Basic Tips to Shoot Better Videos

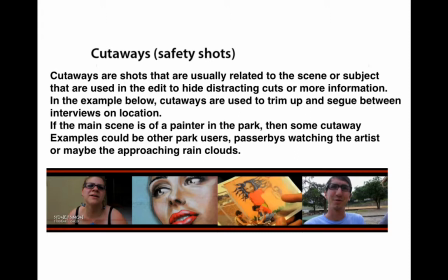[8:11]
So if your main scene is of a painter in a park, then some of the cutaways examples would be other park users, maybe passerby standing there with their dog watching the artist, or even the approaching rain that's coming. So it's telling the story of, that this artist doesn't have much time left.
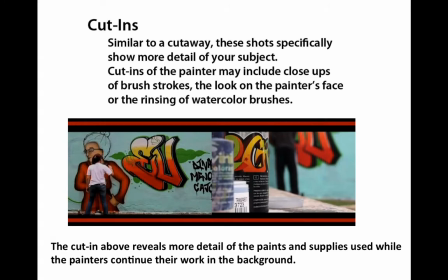[8:31]
Cut-ins are very similar to cutaways, except that they cut in closer to detail of a scene that within the activity or the action.
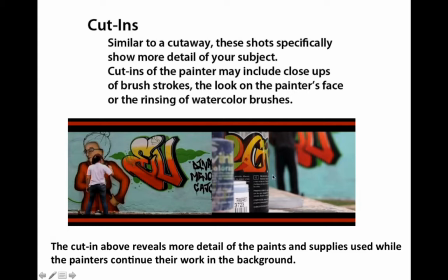[8:43]
So what in this flip video, I only saw really one, but it was at the very end where we see the painter working on the wall, and then we cut in and we're showing some more detail of the paint and the materials that the painters are using.
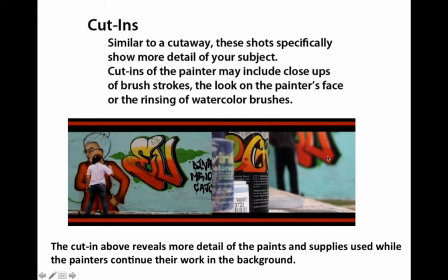[8:59]
Another cut in might have been a close up of the hand spray painting at the nozzle, or a close up of the painter's face. So, a cut-in of that painter example earlier in the park may have included close-ups of brush strokes,
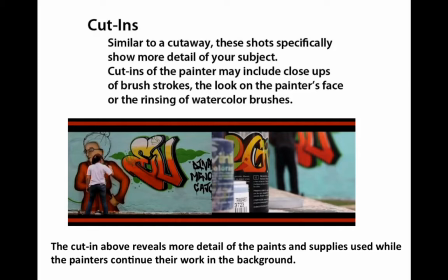[9:17]
a look on the painter's face as they're thinking, or rinsing watercolor brushes, or maybe even a close-up of the subject that is being painted.
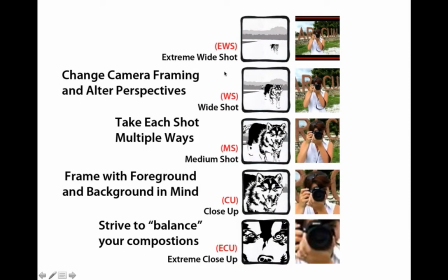[9:27]
Okay, so this frame covers quite a bit, and we're just going to go over kind of the visuals here and talk about, how to frame your shot from wide shots all the way down to extreme close-ups. Now, extreme wide shots at the very top generally show your character within a scene,
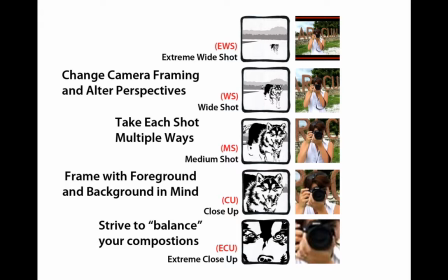[9:44]
and sometimes they're almost overwhelmed by the scene. They're placed in there. Now, this still from the video isn't quite as wide as this shot here. We should have probably been back another, 50 feet to get this extreme wide shot.
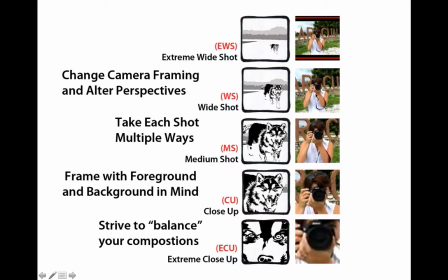[10:00]
But as you can see, as we're starting to move in, a wide shot is basically kind of a head to toe. Again, this frame doesn't quite do it because the original video didn't allow it. But basically think head to toe in wide shot. Medium shots, waist up, close-ups, kind of your general portrait shot, and extreme close-ups of,
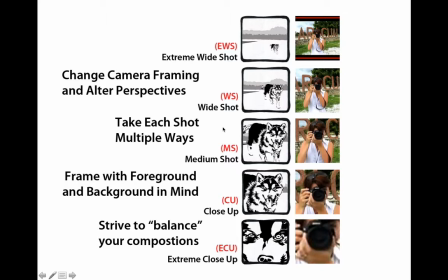[10:20]
very close to the detail. You want to mix these shots up. If you shoot somebody, for instance, the graffiti artist, in a wide shot, of them working on the wall, you can cut it in later on with some close-ups or a medium shot.
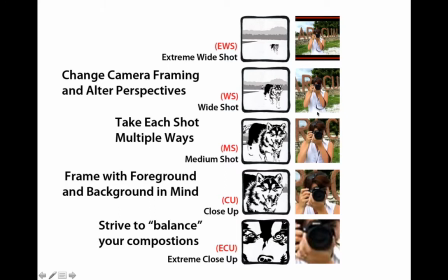[10:36]
If everything is in the same framing and wide, it's very hard to cut, and it's actually very boring. So just some of the things that we talk about here on the side is change camera framing and alter your perspectives. Get down on a knee, stand on a ladder, swing to the left, swing to the right.
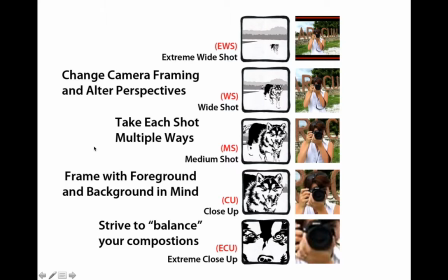[10:55]
Take each shot multiple ways. If you have control of your set or of your surroundings, it's okay. Back it up, do it again. Shoot it from a different angle. Shoot it this way or that way. Let's see, frame with your foreground and your background in mind. That's just basically thinking, keep an eye on what's behind you.
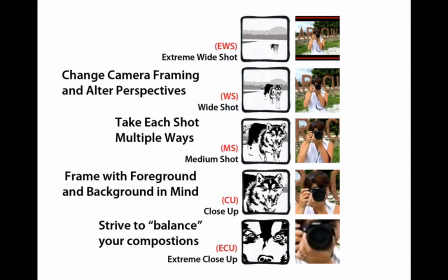[11:13]
What's behind your action? Does it add to the scene? Does it distract from the scene? And try to balance your composition left and right, and front and background, so that it's not visually out of balance.
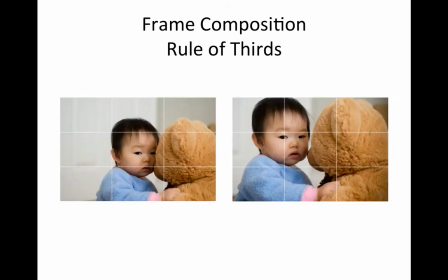[11:28]
So if you've had any photography experience, you'll notice that this is the rule of thirds, framing composition. So the idea is that if you were to take your photo, or look through your camera and your viewfinder, and slap the Brady Bunch type of grid on your framing,
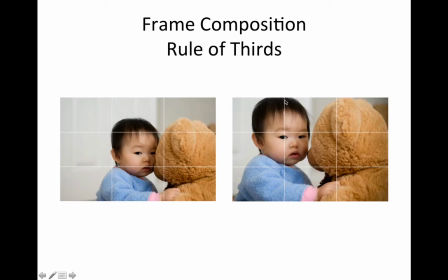[11:45]
that the points of interest will occur at these access points between your thirds on your overlay. So here the baby's not well positioned. She's dead center. We all see this in a lot of the pictures we take.
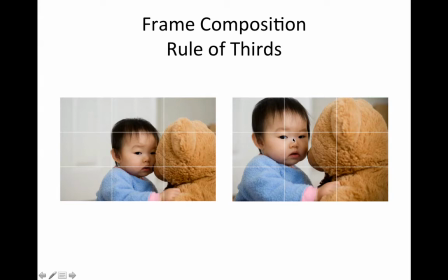[11:59]
But if you simply were to zoom in or step forward a little closer, put your baby's eyes or face right on this upper access point, and they actually balance the frame between the left and the right sides with the bear on the other side.